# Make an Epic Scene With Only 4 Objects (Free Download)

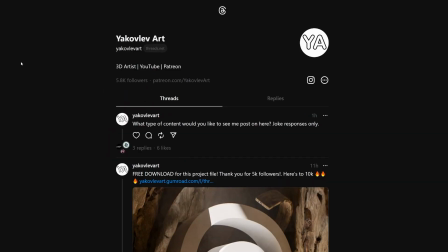0s
Hey, what's up? I made a Threads account. I'm enjoying it, honestly. It's like not super popular, so you can post your work, have a higher chance of people seeing it, I think. And also it's just a nice change of pace in the type of content I make.
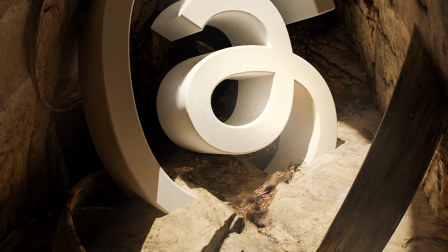10s
So I made this post and it was essentially it's like a celebratory or something, kind of a hype train where I made artwork for just kind of like for joining the platform.
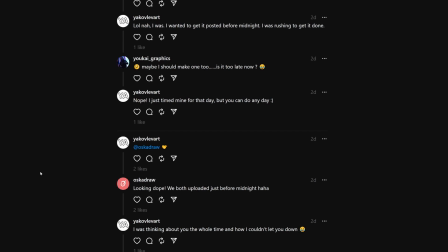18s
And this was really inspired by this user, Oscar Draw. They're a great artist. I highly recommend following them.
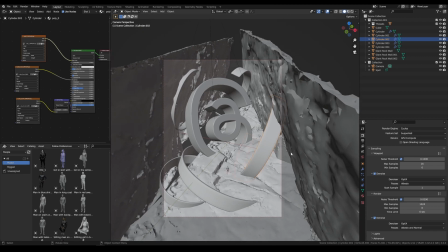24s
There's a bit of a story with this scene. Long story short of it is that I ended up having to make it on a friend's computer because I didn't have access to Blender by when I wanted to upload it. So I ended up making it on a friend's computer using some 3D scans that I got from Polycam. And I think those really saved the day.
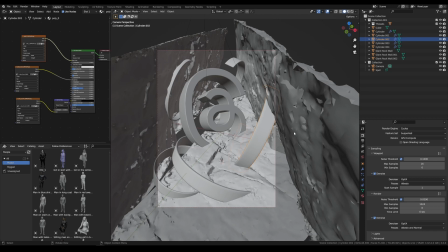38s
So here's the file. Here's kind of like what you get out of it.
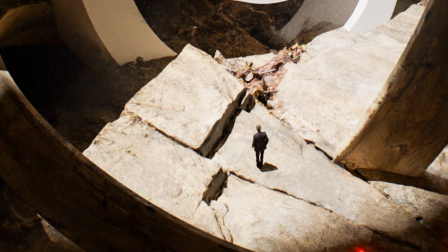41s
First things first is in the original version, I did have a actual human model, but obviously in the free version, I can't just give that away.
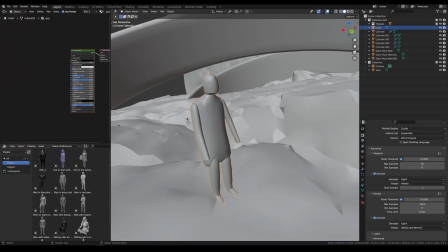49s
So I made a little, I don't know what, I made this. So that's what you get.
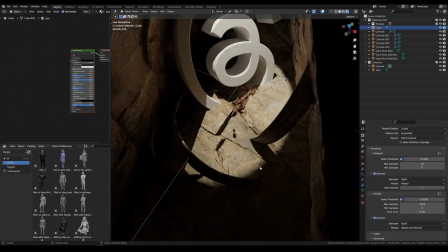55s
It's good enough, I think, from like the angle and the distance that you see it.
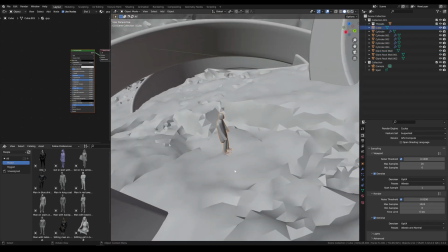59s
So you can swap that out with whatever you want, apply texture to it, or just use it in your other scenes if you want.
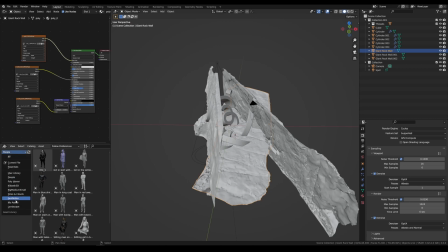66s
But yeah, essentially the scene is mostly comprised of this one asset. It is a scan I did of this rock wall,
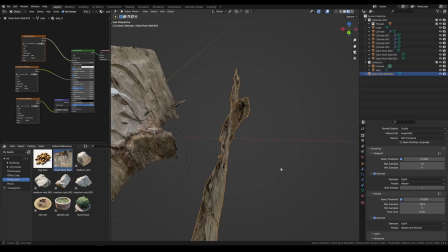75s
and I'm probably going to be releasing just like a pack of photo scans of rocks and things like that.
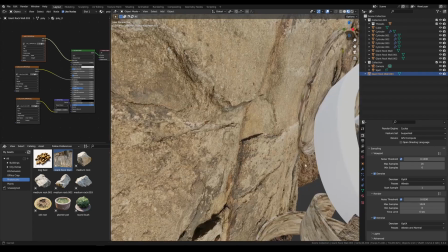79s
I think they're just immensely useful, especially for, as you can see, for scenes like this, for just creating a quick cave or something.
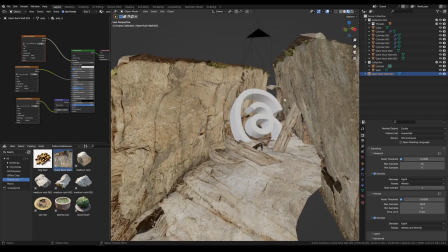86s
Like you have so many angles of this texture, so many like little areas you can use and reuse.
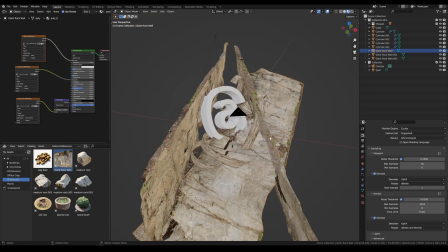91s
But you'll get this is the scene that I made with those assets. So it's really just one scan used over and over again.
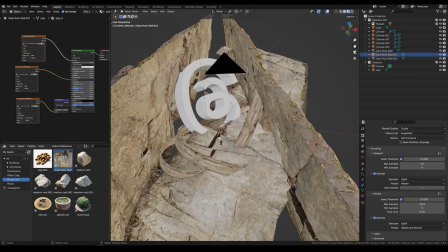98s
It's got some variety. I just kind of like used it here for this part specifically.
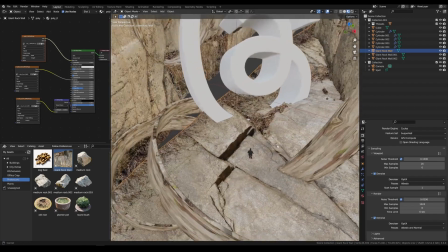101s
I thought this part with like the little steps looks really cool, and then flipped it around, moved it over,
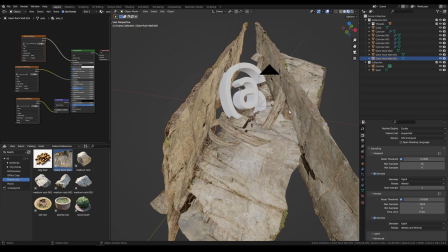107s
and just used different parts of it so that where the camera is looking, you can't really tell that it's the same asset.
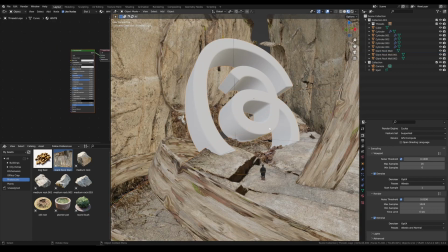115s
I just wanted something where a figure is looking at this giant logo for the for Threads.
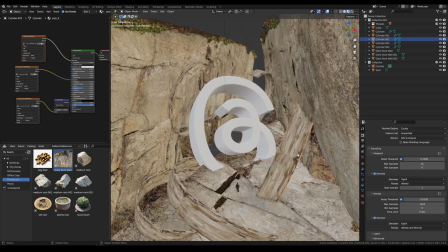120s
I also added these little like loops, and those are just basically cylinders that are squished and then parts of it are cut away. And I think they have a subdivision surface modifier on them. And then I just reprojected the texture of this rock back onto them.
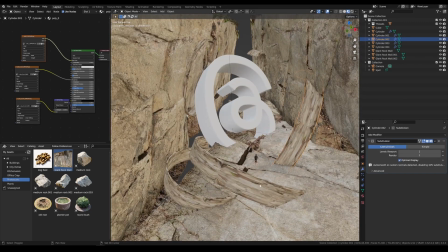134s
And I actually think that it can be projected better. So like if I select all of them, let me try something.
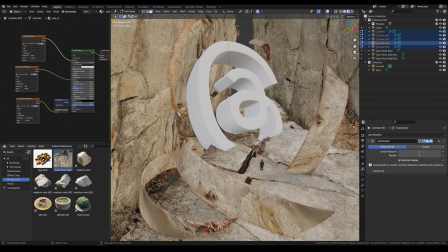139s
Nah. Now the texture is like kind of broken because it's a photo scan, so it's not gonna work like the way that it should.
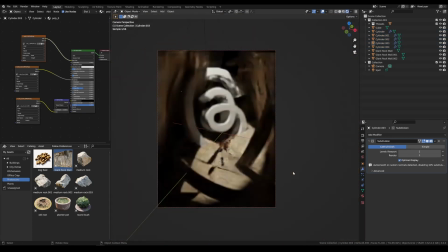145s
It's not just a flat texture. Let's go into the rendered view real quick just to kind of see what's going on. Just these like random half circles are like mimicking the shape of the logo to give it some visual consistency and also make it feel like, you know, in some way part of this world as much as I can. And also just to move the eye around.
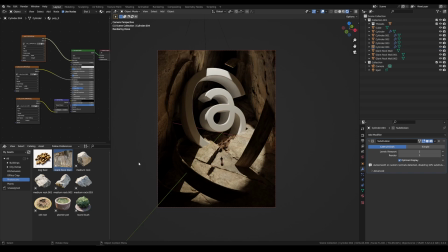162s
I really believe in using shapes and color and light and all these kind of things, design principles to really move the eye around, like your eye around, like the audience's eye around.
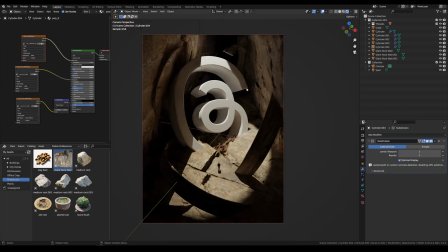171s
All of these kind of lead towards the center and curve and the way the light hits it. It was really fun to set up, but yeah, it was mostly just photo bashing and asset bashing and trying stuff out. I did end up taking this into Photoshop and giving it final touches, but my process for it is pretty similar to like some of the other processes that are out there.
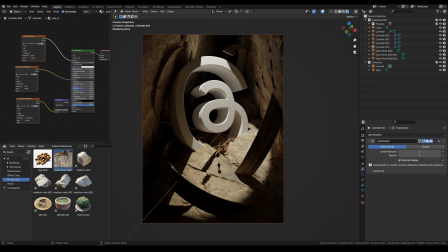187s
So I'll just leave a link down to the one that I kind of got the most inspiration from. It's a bit of photo editing techniques, and then also like, you know, I have a background in digital art. I'm a digital painter, so I use my tablet and like smudge brush and painting and things like that.
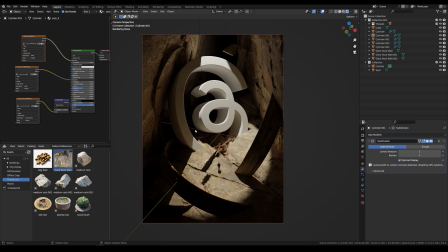201s
You know, there's not really much more to it than the video that I'm going to link in the below. But yeah, so you can definitely get this file, and I'll leave a link to that as well, where you can download this file.
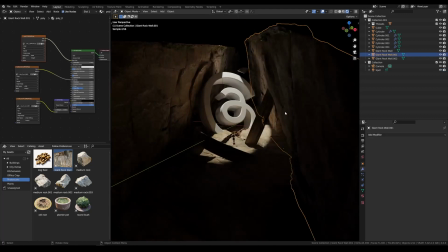209s
It's free. You can get the asset, pick it apart, use it what you want. I would recommend just taking this wall asset, saving it, and then using it for your own renders.
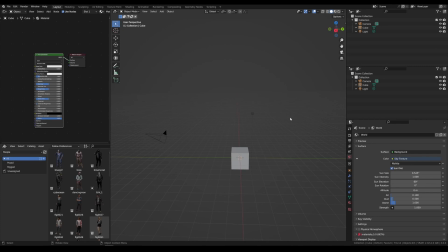217s
But that's pretty much it. Yeah. So if you like this video, like it, leave a comment. If you have any suggestions, things like that, subscribe. I always appreciate it. The second half of this video is just going to be a time lapse of me making this. I think I kind of explained it, what it is, but you can stick around and watch the time lapse of it. I'll put on some nice tunes, or you can mute it, swap in your own tune. It's up to you.
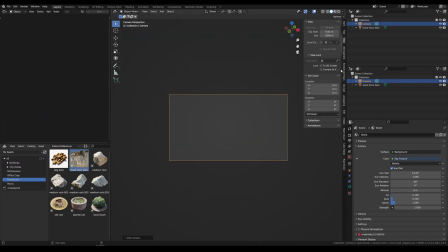236s
And then I'll have a bit of at the end where like you can see some of the Photoshop process that I was talking about.
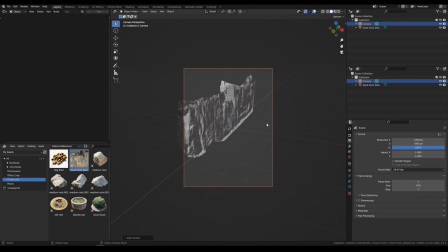242s
That's it. Okay. Thank you. I'll leave you alone. Have a good day. See ya.